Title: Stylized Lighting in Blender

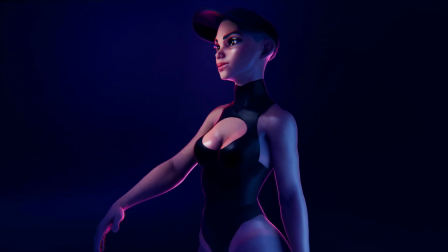0s
Are you looking to take your stylized lighting and rendering game to the next level in Blender? Here's some simple tips to help you achieve that.
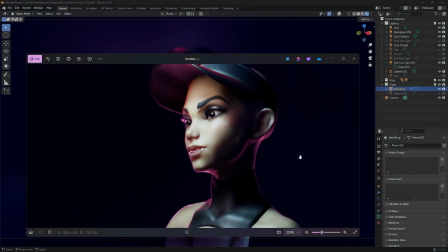6s
If you're like me, you have this common problem where you set up your lighting in a way that looks nice with this soft diffuse lighting, but then you realize you have all these additional noisy specular highlights. This is common because Blender uses physically accurate lighting.
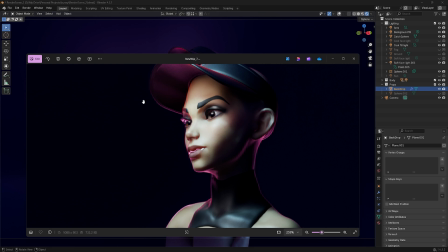19s
So where you place a light, you get the diffuse, glossy, and specular highlights all in one, which makes them very hard to control artistically. But there is a tip.
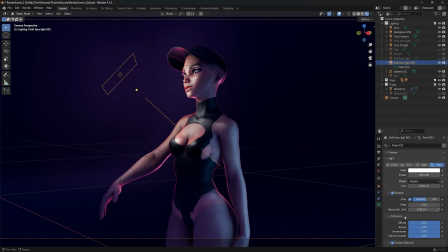28s
So if we take one of these lights, for example, what you'll notice down here in the light properties panel is you actually have different channels for different parts of the lighting. So we have diffuse and glossy. This is great because this allows us to control the contribution from specular and or diffuse like a 2D artist.
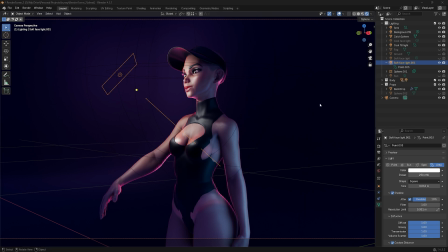46s
So a great way to think about this is actually to think about painting light as though you're a 2D artist. You can paint in the diffuse lighting the way you want without having to worry about specular. And then later on, you can come in and place your specular highlights exactly where you want them artistically without having to move the diffuse light itself.
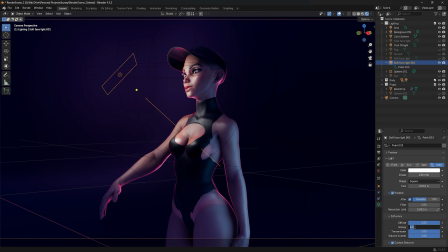65s
So how do you do this then? It's very simple. All you have to do is come in here, and if you look around here in the eyes, if we just put that back to 0, what you notice is now I only have this single catch light in the eyes. This is great.
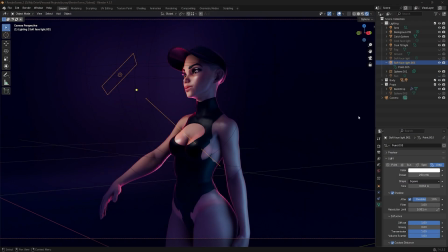79s
This is a cleaner render. So what you might be asking now is, well, that's great, but how do I get the specular lighting back in? We can do it one of two ways. The first is by creating another light where you want, and then just to turning the glossiness up and the diffuse down.
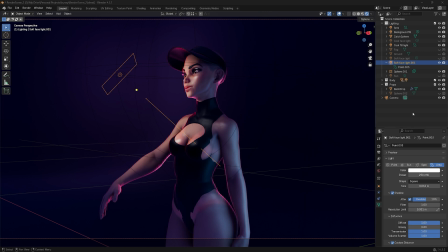95s
That allows you to place the specular highlight exactly where you want. And the second example is what I have here is actually using a sphere reflection probe. So what that is a capture of the lighting in the scene. Now I'm using the Eevee render engine.
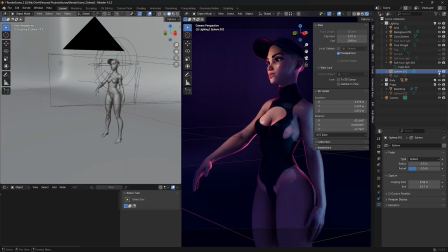110s
So in Eevee, to get these nice specular highlights that are showing up on the model without any lighting, I need to actually bake a lighting source in the scene.
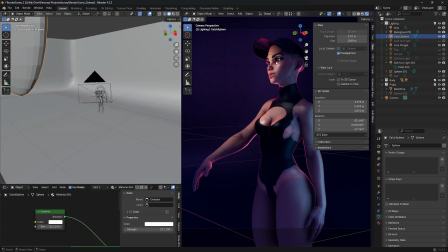120s
So what I've done is simply put this 3D object in a position that shows up in the camera angle I want and just put an emission shader. So when I bake it, it'll show up in this reflection that you can see here. And it adds a nice little subtle touch without adding additional lighting to the model.
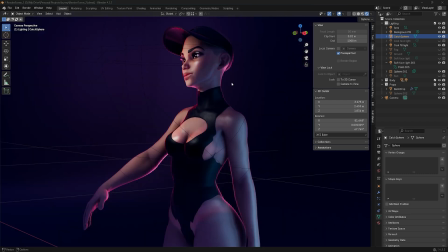135s
A few extra tips are to add nice subtle rim lighting. So the way I've done this is I've just used a fill light created from an area light behind the character. It's very simple and effective, but adds this nice silhouette to the model. And what we want for stylized rendering is readability.
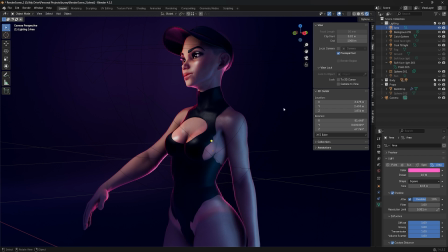153s
So readability means it's easier to process the forms of the object that we're seeing. That's what makes stylization so beautiful. And the second last tip is to use a color scheme that pops really nicely. So I've gone for this nice rich purple to pink contrast that really sits nicely with the human skin tones.
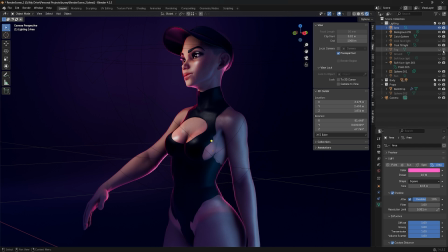171s
And lastly, sometimes you just have to add fog. And then sometimes you don't need it. You can just have a simple background with a fill light, very subtly illuminating the background.
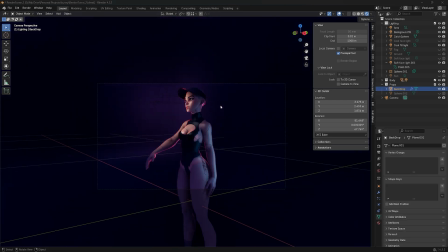185s
The background is a simple curved mesh that I put in the scene that has a
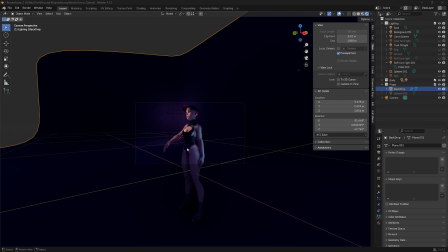191s
purple color and just picks up the tiniest amount of lighting just to add some nice dynamic gradients to the scene.
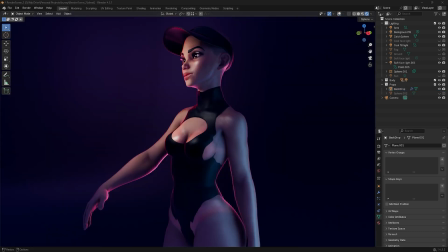197s
And these are simple lighting tips that can help improve your stylized lighting in Blender. Thanks for watching.